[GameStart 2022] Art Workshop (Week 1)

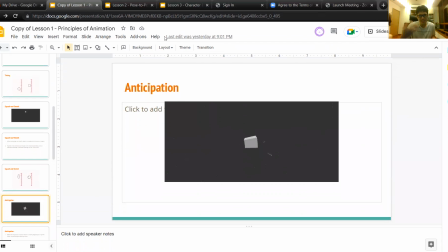(12:12)
The second thing is also, once again, it creates more impact, because if you have a wind up and then a release of tension, uh, when your audience can recognize the first thing,
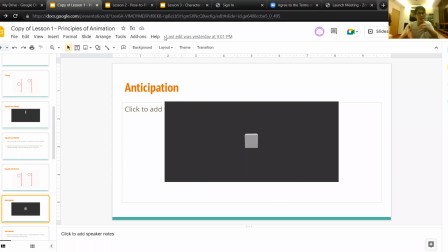(12:27)
which is like they can expect what action is gonna take place next, then they also get that build up and release of tension.
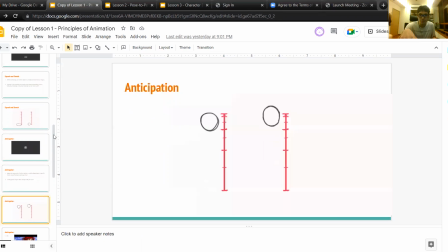(12:42)
And yeah, okay, this one. So now one on the right was the same animation as just now, and the one on the left, it's the same thing except that it stays at the top for just a bit longer
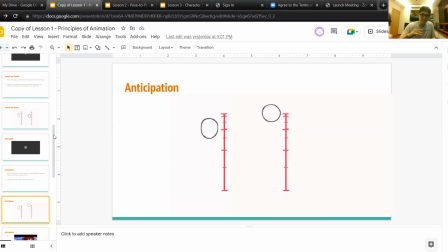(12:59)
before it starts moving down, and it stays at the bottom just a bit longer before it bounces back up again. So staying at the top like that, it creates anticipation for the ball eventually falling down,
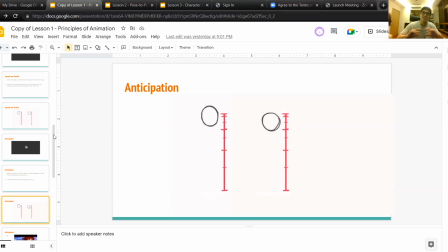(13:14)
and staying at the bottom just a bit longer creates anticipation for the ball bouncing back up. So yeah, hopefully, once again, hopefully this is visible.
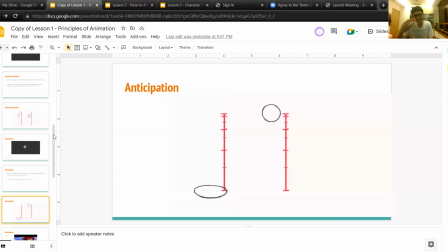(13:30)
Like, I'm not just talking nonsense. Hopefully you guys can actually feel this in the animation.
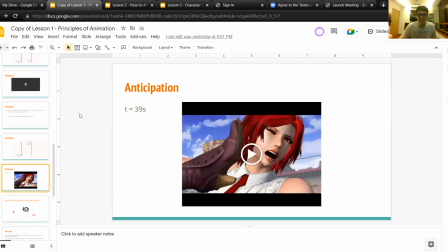(13:38)
All right. This was I think maybe I'll just open this.
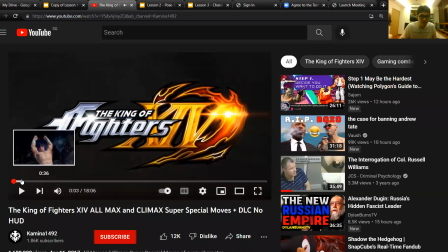(13:52)
And let me jump to the part. Right. So this is King of Fighters fighting game.
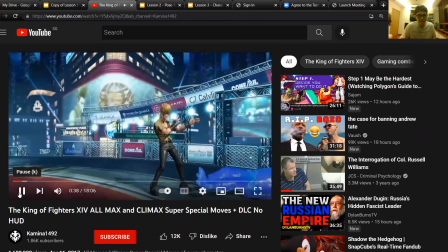(13:59)
What I just really wanted to show everyone was this part at 039, right?
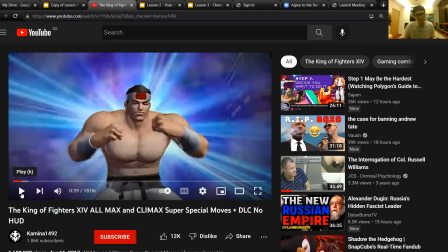(14:04)
So this guy, he's gonna throw someone, right? And let's just watch how he does it.
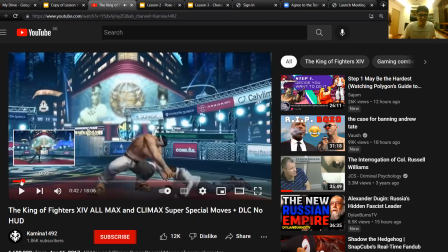(14:12)
Yeah, you see that? That part where he's just standing there with his leg in the air. It helps you to read. You can tell that, okay, he's gonna step his foot down in the next moment, and he's gonna throw the guy onto the ground.
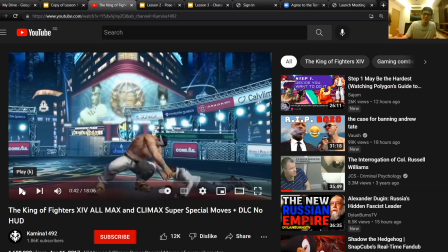(14:30)
And when he does throw the guy onto the ground, you can feel that impact because you saw him wind up to throw the guy onto the ground.
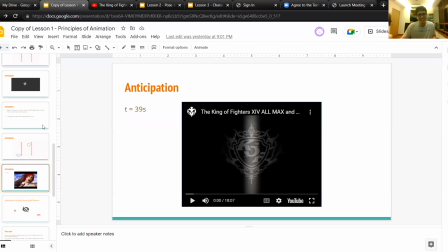(14:38)
Right? Make sense? Make sense? Okay. Hopefully that makes sense. All right. And I'll pause here again because I think after this,
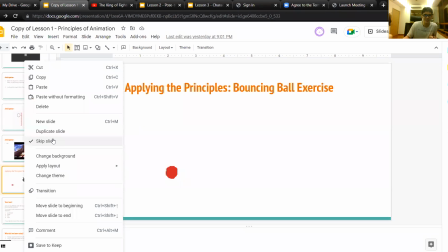(14:54)
I want you guys to do some extra exercises. Just wondering, did everyone manage to download the free A Sprite? Did anyone not manage to get it?
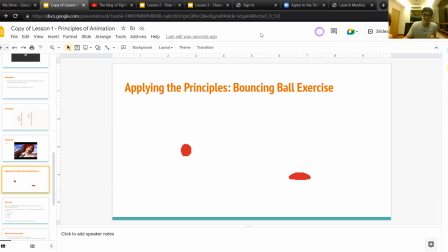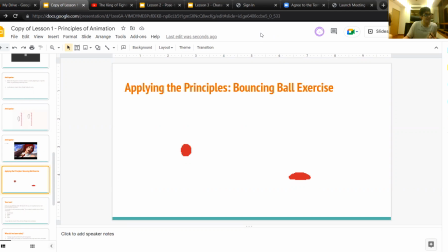(15:26)
In that case, I'm gonna assume that everyone managed to get it. Okay. And once again, any questions? Okay, I see someone has a thumbs up. Yeah. Even if you don't want to say anything, I think it helps. It helps me lah.
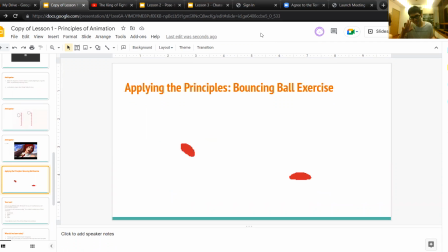(15:46)
If you guys are like reacting, so that I know that you guys know what's going on. But anyway, since there doesn't seem to be anything going on, we're just gonna do.
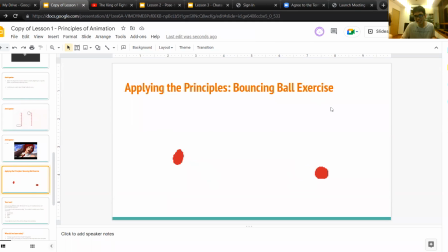(16:07)
I'll just explain this exercise that I wanted everyone to do. So, my exercise is you've seen this like straightforward bouncing ball.